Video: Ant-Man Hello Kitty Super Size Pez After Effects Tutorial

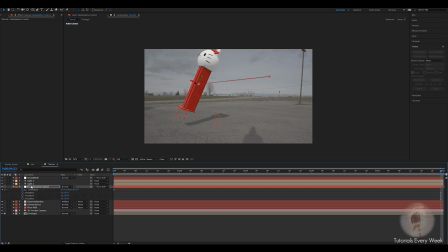(12:13)
And then go back to rotation position. Okay. After you find a little spot you want, I'm just gonna change the rotation a bit.
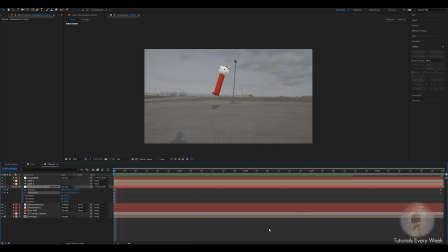(12:31)
As you can see, there's a quick little animation of what it looks like. You can play around with keyframes however you like. It's just try to make it as less as possible so it's not as jagged, like your animation isn't moving up and down, it's just kind of moving consistently over time.
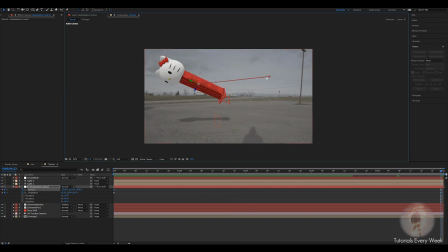(12:50)
Another thing too is you can come click on the actual mat or the path and animate it so it's going up and then comes down. Just add it a little bit more variation to it.
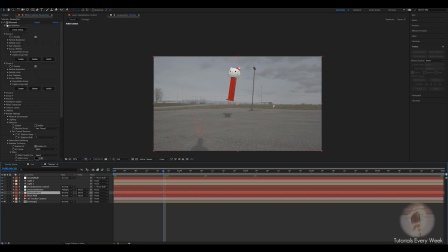(13:08)
All right, next thing we're gonna do is we're gonna actually come down to the Pez layer, minimize that, and we're gonna color correct it.
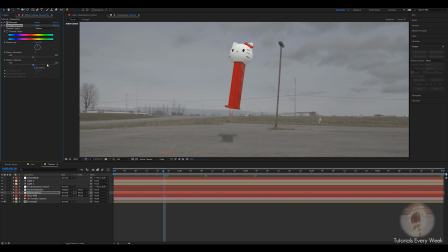(13:16)
So the first thing I dropped is the hue and saturation, and drop the saturation a little bit. Because you look, this red is probably the brightest thing on the scene. I'm gonna add a tint, let's say 15.
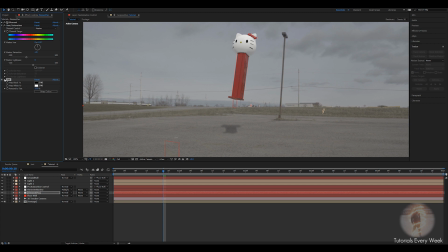(13:36)
This adds like an overall darkness. And then if you drop levels, the way we're doing it here is these blacks are a lot blacker than every other part in the scene.
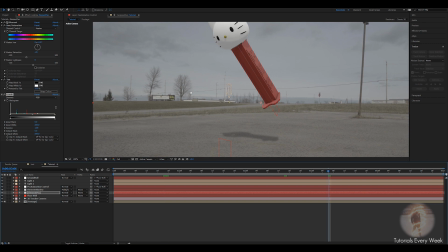(13:51)
So if you're fortunate enough to have an actual black thing in the scene,
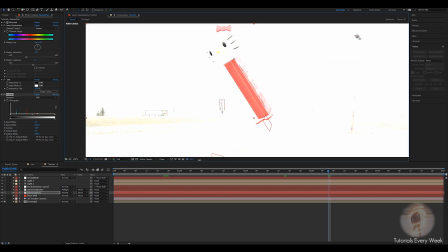(13:57)
what we could do is if you go to the exposure and you crank this up, you can see that these blacks are still very dark compared to this black. So if you come over to the black side here and increase it so it kind of fades it away.
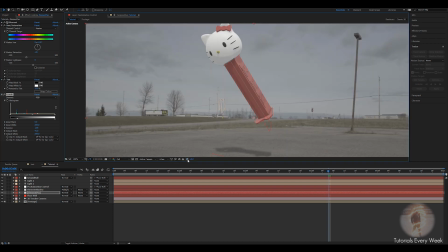(14:15)
Then if you click this wheel beside it, it goes back and you can see what it's done.
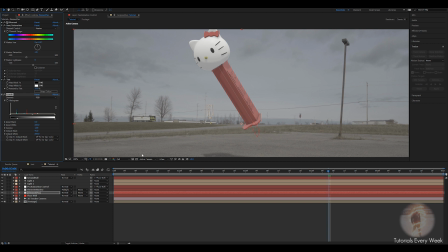(14:22)
It's just lighting up the blacks a little bit. You can do the same for the whites or the highlights if you bring it down.
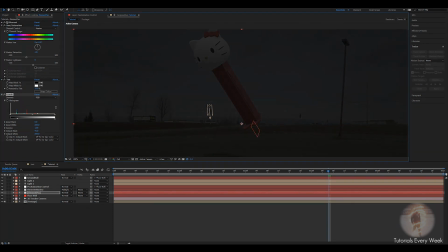(14:28)
This scene is not as bad, but these whites sometimes can be overexposed, and if you look at the whites here, you gotta check the brightness. So I'm just gonna bring it down just a little bit. But this scene isn't too bad.
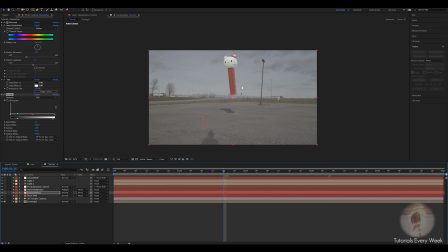(14:46)
All right, and that just adds an overall exposure to it and makes it look a little bit more realistic. And I'm going to drop down a fast blur. Just change that to like 2. So it's not sharp.
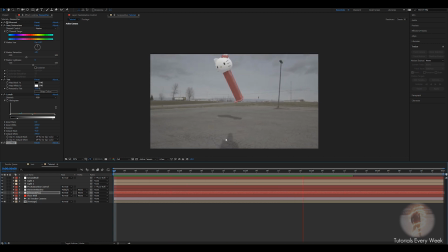(15:07)
Alright, as you can see, the colors look a little bit better and match the scene. But this all depends on your shot. Like, I shot this on a very flat profile, so I'm matching it to the flat profile. But if you're shooting on a contrast, you might have to change it differently and change the saturation, the tint,
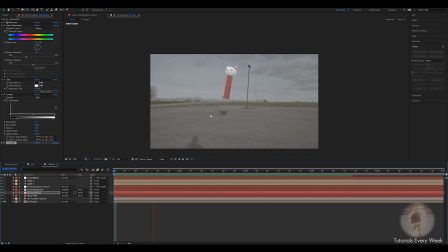(15:26)
the levels, and all that stuff to match your footage. The next thing we want to do here is animate the little part where it supersizes or gets bigger.
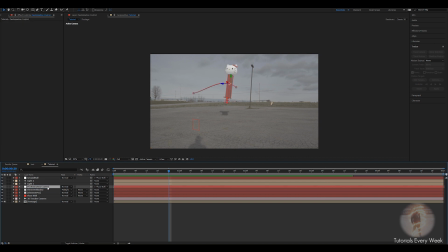(15:40)
So what we're going to do is, if we go to the Pez animation, click U on it so you can see where the keyframes are. And we're just going to scale it. So if you click S, you can add a keyframe,
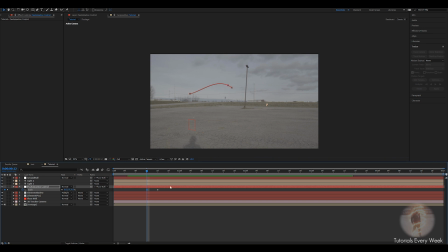(15:57)
then go 4 frames or whatever back and click 0. So this will animate it getting bigger over time. And to make it look a little bit better is, if you go to toggle switches, enable motion blur, and then on your comp, this will...
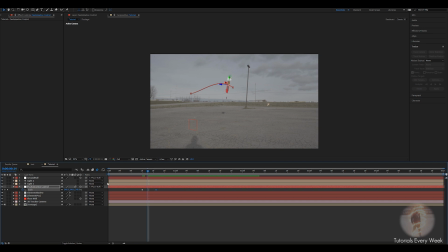(16:19)
That's the wrong comp.
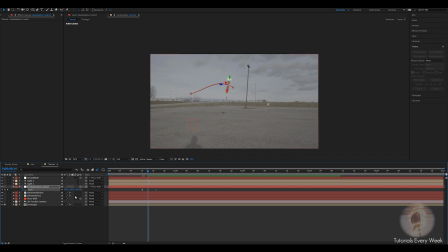(16:21)
It's not the control you want to add it to, it's the element Pez layer. And this will add motion blur to it when it scales up.
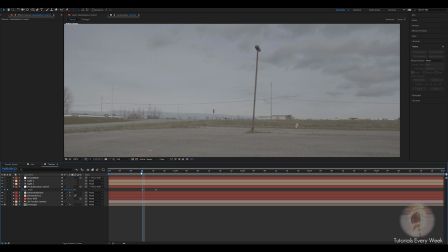(16:30)
But I'm going to turn that off just for right now, so you can see the next part. Then if we go to the Pez and type in CC wide time, drop that. I'm going to change
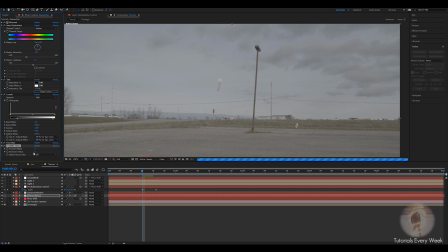(16:48)
this to 5 and that to 1. So then when it scales up, I have those keyframes on the beginning of the scale. Move to the where the scale is at its final spot, change that to 0 and that to 0.
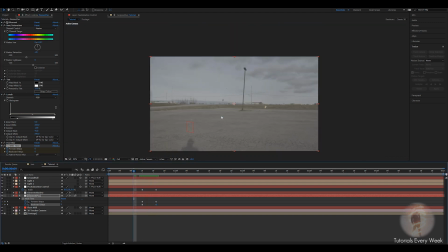(17:06)
You can see that over time it will scale up.
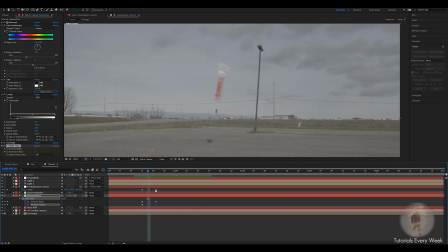(17:13)
You gotta play around with these keyframes a bit, like change the scale to zoom in quicker.
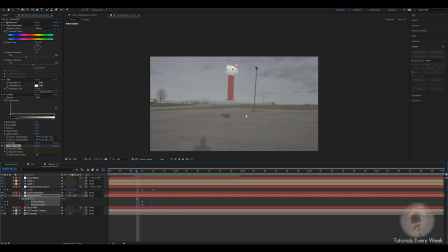(17:17)
You can also make this end a lot quicker, so it's not as fake looking. It's a little bit too quick. And then you can turn back on the motion blur and it'll...
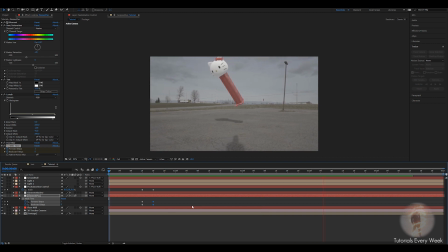(17:39)
Alright, that pretty much wraps up this tutorial on how to do this effect. It's not too hard of an effect, to be completely honest. But what really sells it is the compositing and the direction of the shadows and the actual compositing of the shadows.
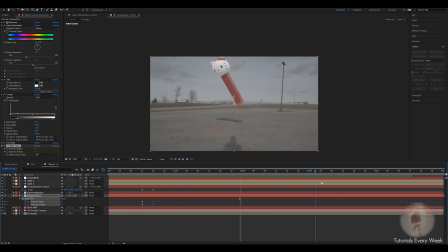(17:54)
And if the animation just kind of is smooth and not janky going up and down. So I would spend a lot of time, a little bit more time than I did for this tutorial, but just fooling around with the settings and make it look as realistic as possible and match the lighting.
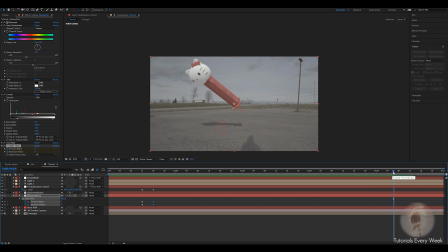(18:12)
But anyways, thanks for watching. Hope you guys enjoyed. Please subscribe if you want to see some more videos every week on some superhero effects. And yeah, have a good one.